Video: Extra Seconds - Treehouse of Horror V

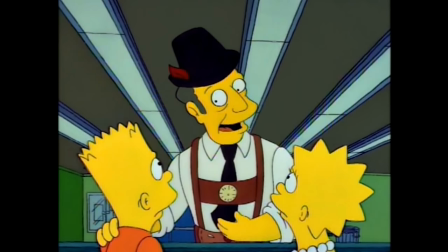0:07 Treehouse of Horror 5 is the greatest Simpsons Halloween episode of all time. And, no offense to 4, but I don't think it's even that close.
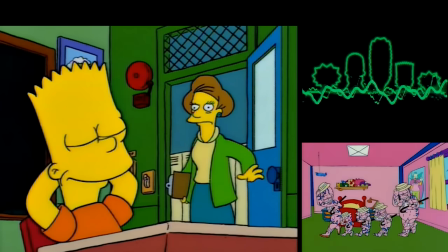0:16 Treehouse of Horror 5 is so damn good from start to finish. One of the very best Simpsons episodes ever, Halloween or not.
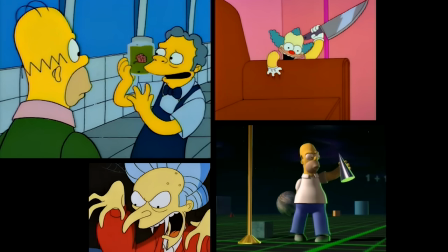0:24 But what is it exactly that separates this one from the pack? They're all random anthology episodes, after all.
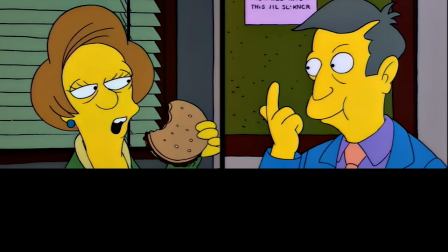0:32 Why is 5 so special? Is it just a lineup of killer jokes?
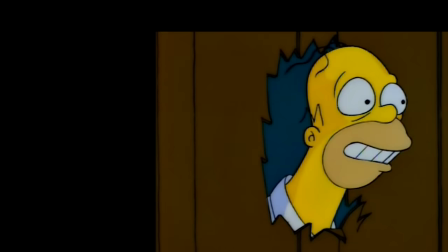0:37 Is it the specific parodies and concepts they picked? Is it simply because season six in general is the bee's knees?
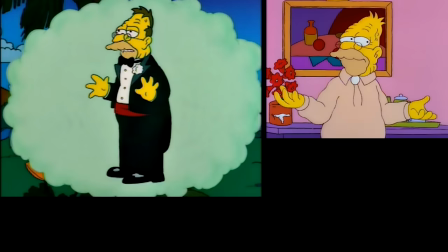0:44 The answer, of course, is a little bit of all these things, but I think its secret sauce is its sense of balance,
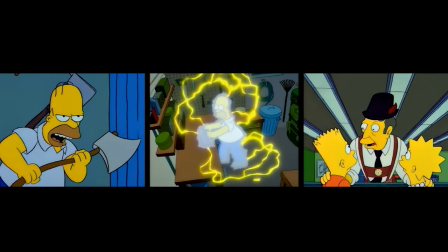0:51 that they picked three concepts that perfectly complement each other, both structurally and comedically.
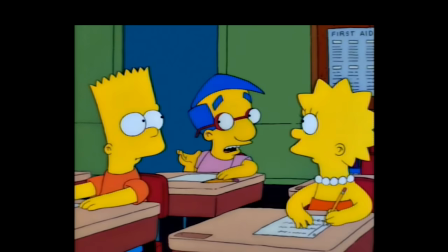0:58 Like, let's consider The Shinning.
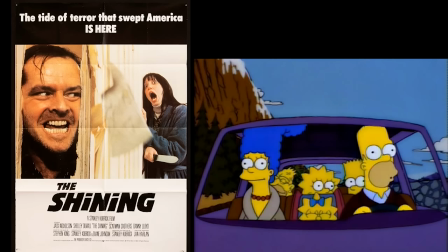1:00 First up, we have a very direct parody of a famous film, something most in the audience are at least somewhat familiar with.
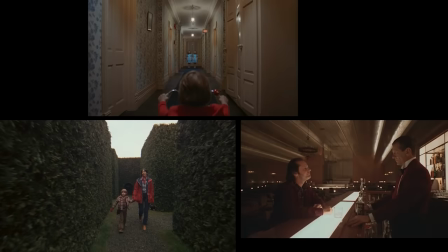1:07 The writers have built-in expectations and a plot that they must adhere to.
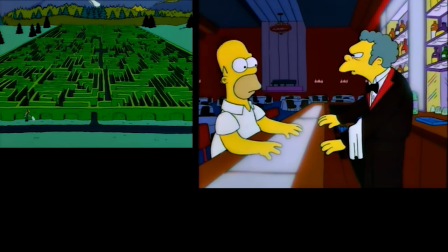1:12 Of the three, The Shinning is easily the most rigid segment, the one that has to be carried by its execution and its Simpsons spin.
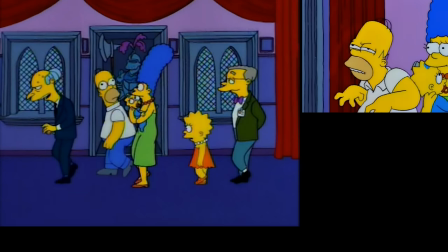1:19 This very easily could have come off as tedious and boring, simply playing all these Stanley Kubrick hits.
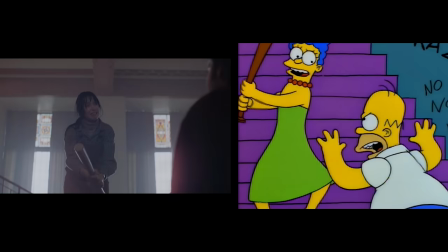1:26 Why watch The Shinning when we can watch the original?
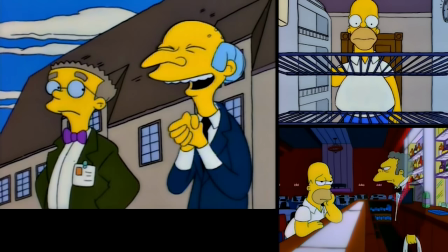1:29 It's a genius choice for a Treehouse segment, partially because of how seamlessly The Simpsons slides into its premise, but also because of the nature of the story.
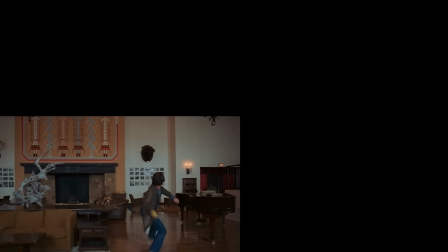1:39 The Shining isn't the most plot-driven film in general. It spends much of its runtime establishing setting, character, and atmosphere.
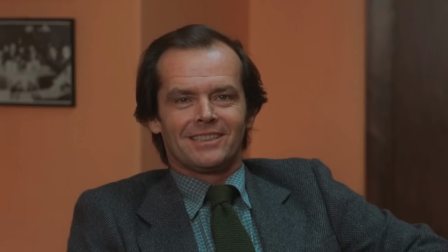1:47 Like, no one describes The Shining as Jack does this, then Wendy does this, and so on.
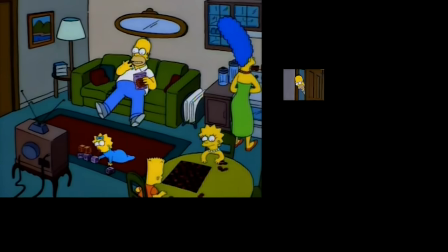1:54 The Simpsons can give us a sort of impressionistic glimpse at the film,
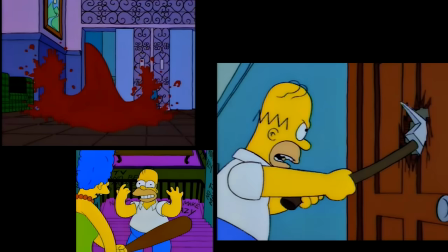1:57 recreating its most famous scenes and imagery without having to be slavishly devoted to hitting a dozen plot points.
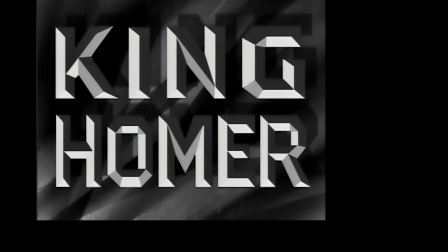2:05 Compare this to King Homer from two years earlier.
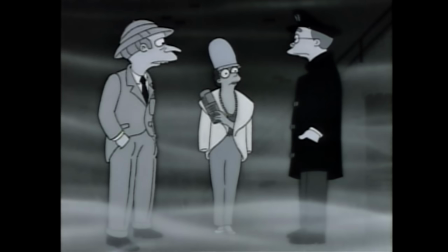2:08 To do that parody, they gotta establish Burns and Marge, do the trip to Skull Island,
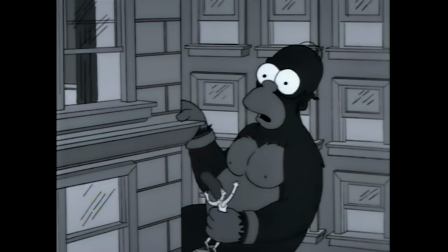2:14 the capture of Kong, the presentation, and the famous building climb. It's a very linear chain of events.
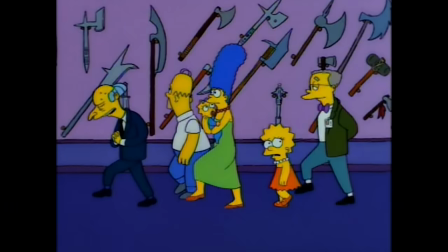2:21 Whereas here, all they gotta do is arrive, have a brief tour, and the rest of it is Homer descending into madness.
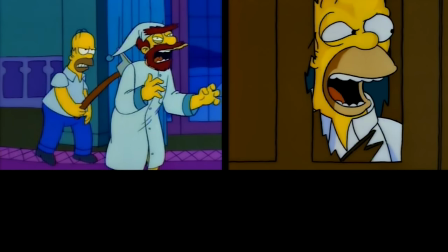2:29 They have a strong sense of what stuff to recreate and what to remix.
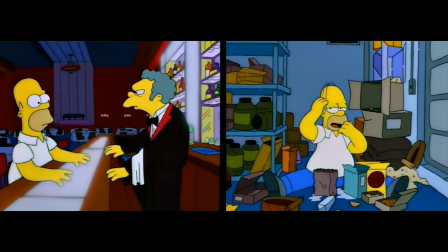2:33 Like functionally, both of Mo's scenes are pretty faithful to the original plot points.
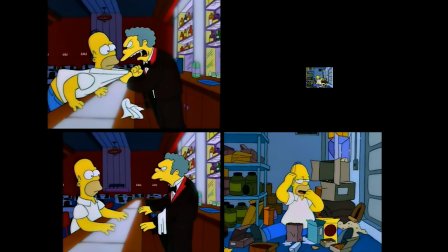2:38 The funny twist is how direct he is about Homer killing his family, and then how food monster Homer loses his desire to kill and has to be dragged back into it.
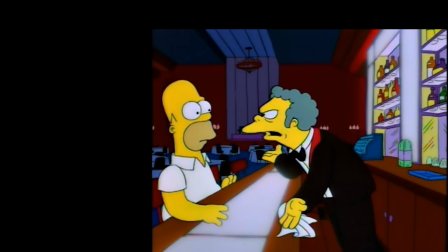2:47 Just little character tweaks to the established plot beats. But the best example of this is the famous typewriter scene.
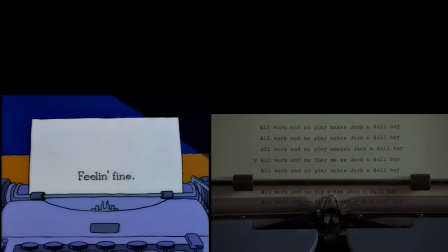2:54 We get that subversive twist to the original, but instead of Marge rummaging through papers,
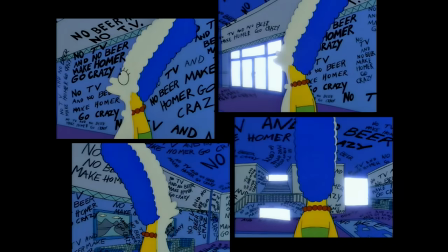2:59 it's transformed into this gorgeous 360-degree pan.
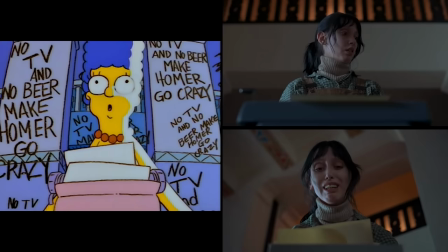3:03 They go for something totally different, and I love both versions of this scene.
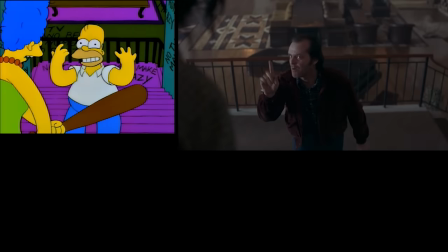3:09 The Simpsons isn't content to do a shot-for-shot remake, there is true artistry and creativity on display.
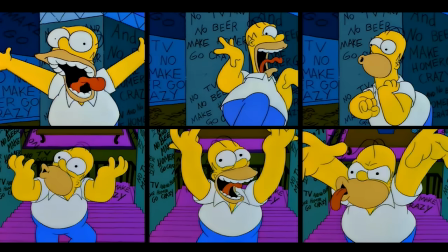3:15 Just look at those Homer facial expressions. Look at his floppy hair and Kubrick eyes.
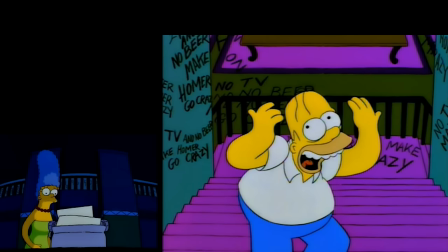3:20 This is seriously one of the most beautiful scenes in the entire series, and I never, ever get tired of looking at it.
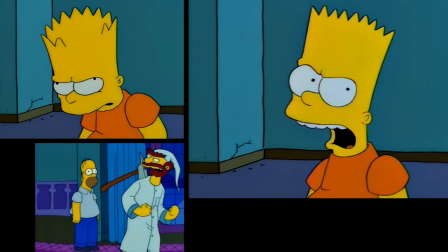3:27 I also love the sort of dry cynicism and sarcasm to the whole affair, with Burns casually remarking,
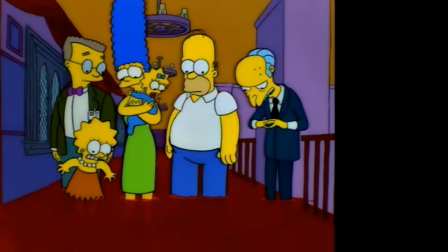3:35 that's odd, usually the blood gets off on the second floor, then telling Smithers he'll owe him a Coke.
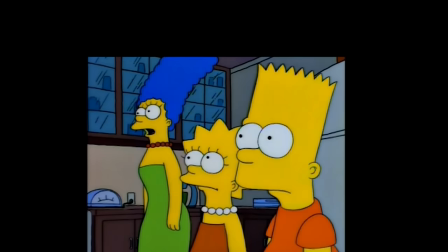3:39 Lisa wondering if Dad is going to kill them, and Marge calmly replying, we'll just have to wait and see.
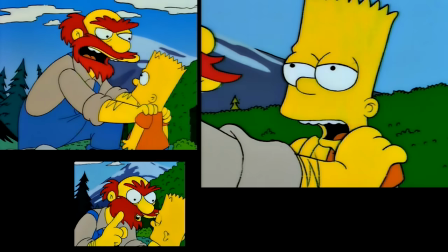3:45 William Bart basically winks at the audience, saying, hey, we know this is all super on the nose, just roll with it.
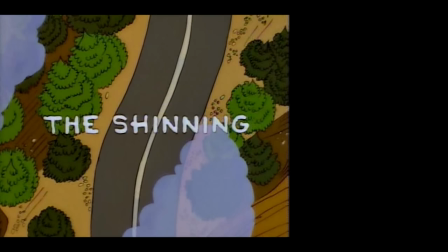3:52 The fact that they actually went for the name The Shinning is so silly and hacky, and I love it.
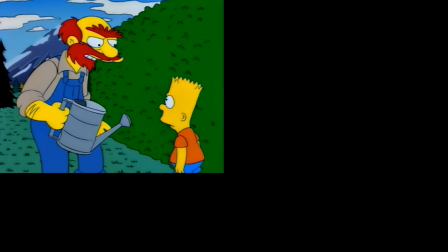3:58 It circles back around to being genius. Casting Willie in the Scatman Crothers role is brilliant, and he plays the role flawlessly.
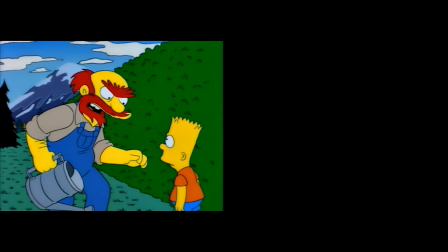4:06 If you need someone to provide exposition and be a dead body, Willie is your guy.
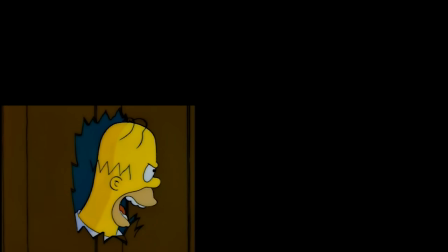4:12 Also, I have to ask, do you think Homer murdered Grandpa after this moment?